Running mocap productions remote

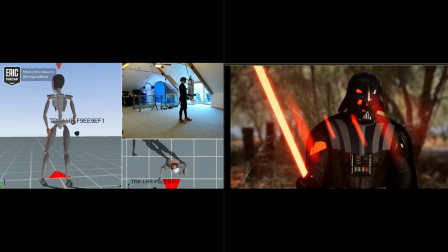226s
Yeah, I like that. lens flare looks really good on that okay and action Vader
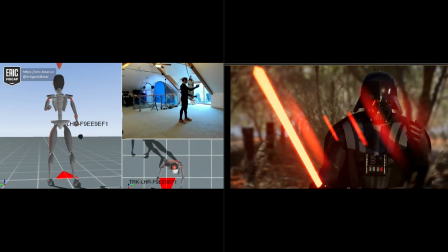232s
very impressive the Empire could use a woman like you
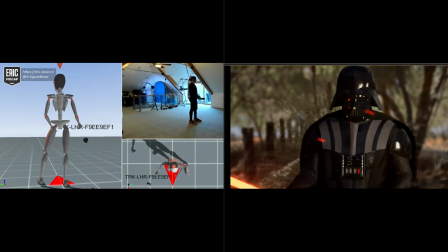238s
I like it okay let's just let's just switch this up here
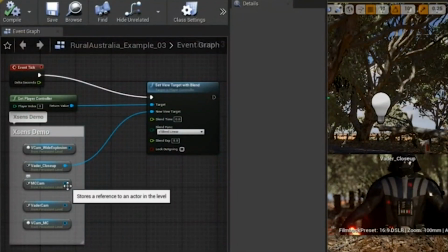244s
and then yeah like when we're doing this stuff we can actually we can actually record that so we if we like something we'll actually record it we'll throw it in the renderer and we can render it out and we can send it to our compositors really super neat
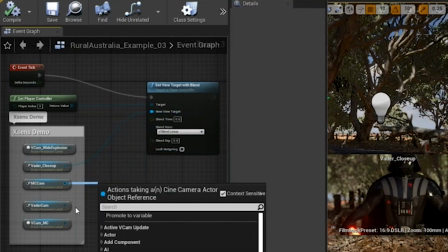260s
stuff uh so here's a master chief here i'm going to switch to the other the vader camera here and then we'll give that one save it and then uh so
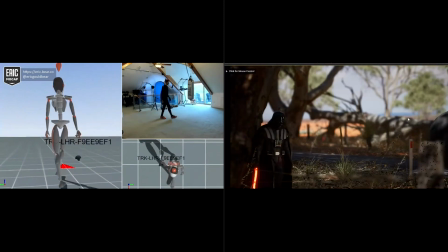271s
this is all you this is just a different angle okay you're
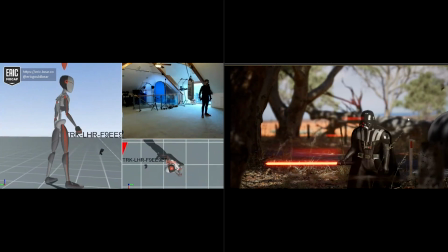278s
just going to walk in so the rotation is different yeah
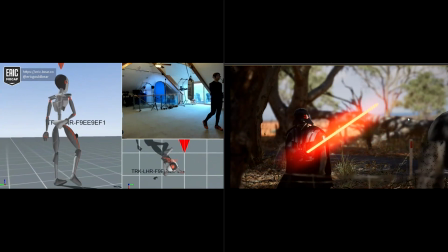283s
So And that's the fun part like if something is in our way we can always move it out of the way so in
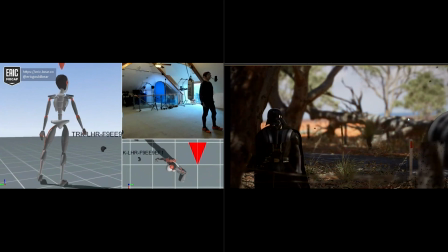288s
this originally this shot here There was a big plant in the way and I didn't like it. So I just got rid of it So I guess there can is it you know, I'm coming up to the edge of my volume here
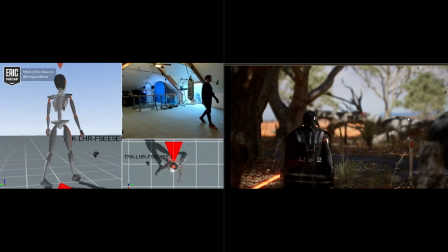299s
Can you maybe move me back so I can be a little bit I mean move me forward in your space?
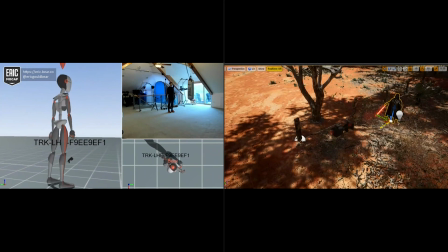307s
Okay, so I have a little more room to work so I've got you and I can move you forward great I'm going to play that
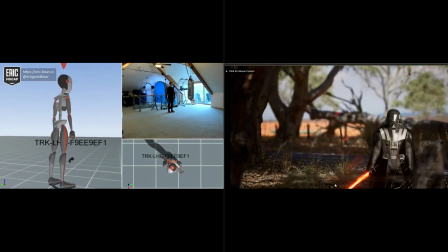317s
how's that? very good
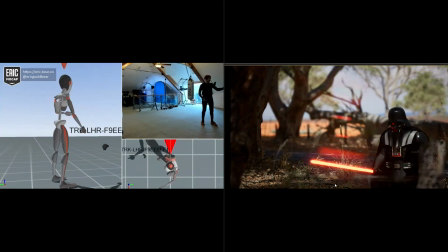330s very impressive the Empire could use a woman like you not a chance P.S.
I'm a man
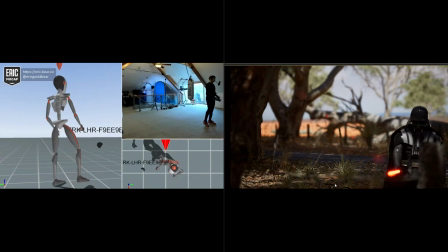343s
I will give you 24 hours to reconsider do not disappoint me cool
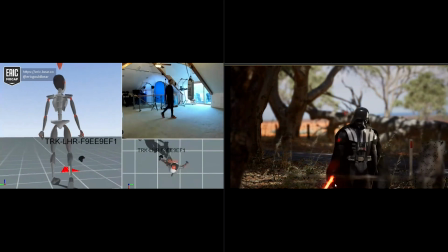352s
let's let's cut on that one and then we'll this one we'll do we'll speed it up a little bit I know I'll slow it out let's slow it down
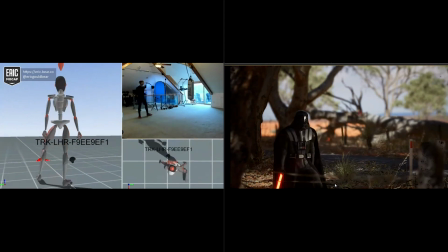360s
it's walking super massive Vader like you
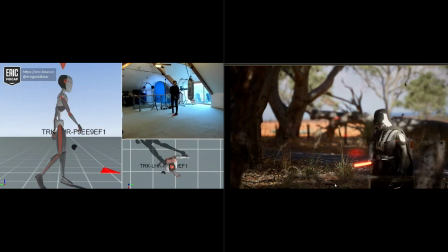376s
want me to turn from the right or turn from the left uh turn from the left from camera left so uh opposite yeah close
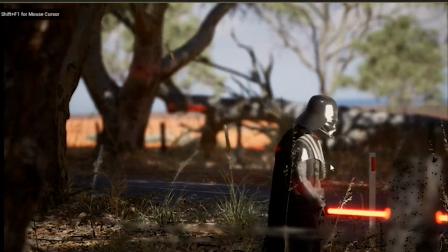388s
to you that's another thing we can do see here i'll show everybody as well um
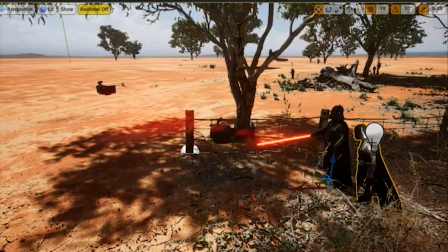394s
you know we we have like oops duplicated you okay so we can back
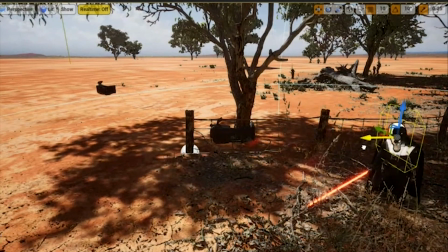399s
this up so here's our light so you noticed earlier it was a little too bright I can move it back a little bit just depending on there so on LX
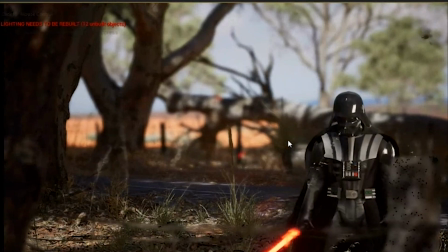407s
as well which is nice see that's a lot better okay and then so so master chief is going to be to your right
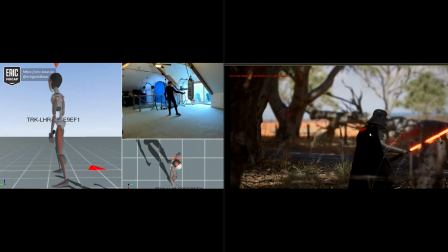415s
right now you're right my right yeah he's going to be so
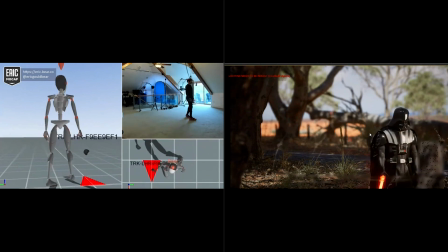421s
you can turn actually you're creeping up on him he's the one that doesn't realize you're there so you can start off in position facing him all right like
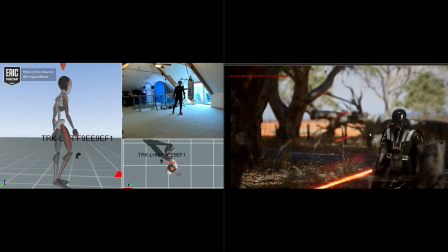432s
and then maybe back up about five paces if you can uh other way turn around
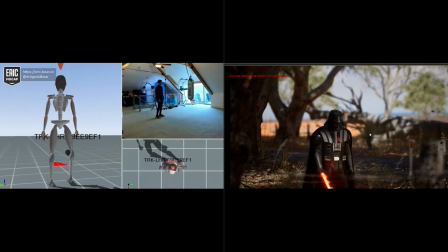440s
turn to your left oh yeah there you go there that's perfect now we can and then forward is uh
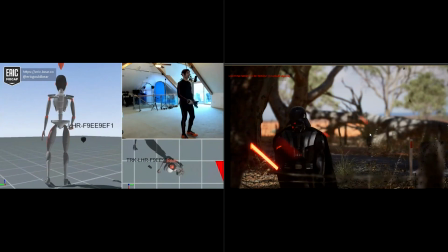447s
to your left forward is that way yeah so
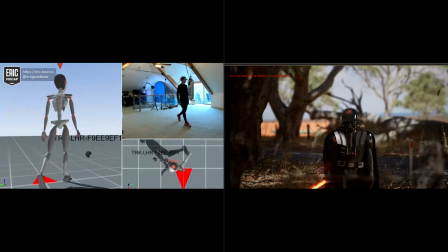455s
it'll be like this yeah or yeah
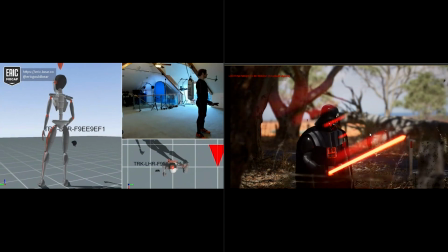461s
It's beautiful. I like the lighting on that one. I think you're a little bit... I like the lighting from your lightsaber as well.
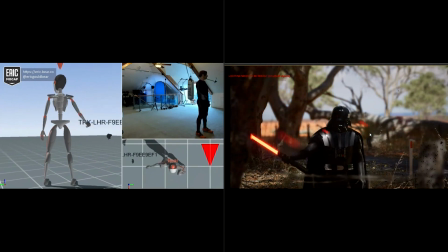466s
So let's give a practice run to ones.
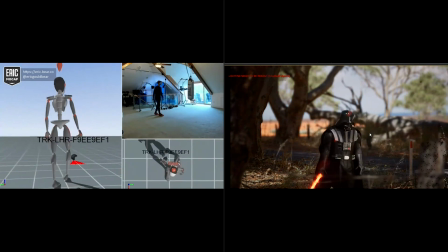472s
And then action, Vader.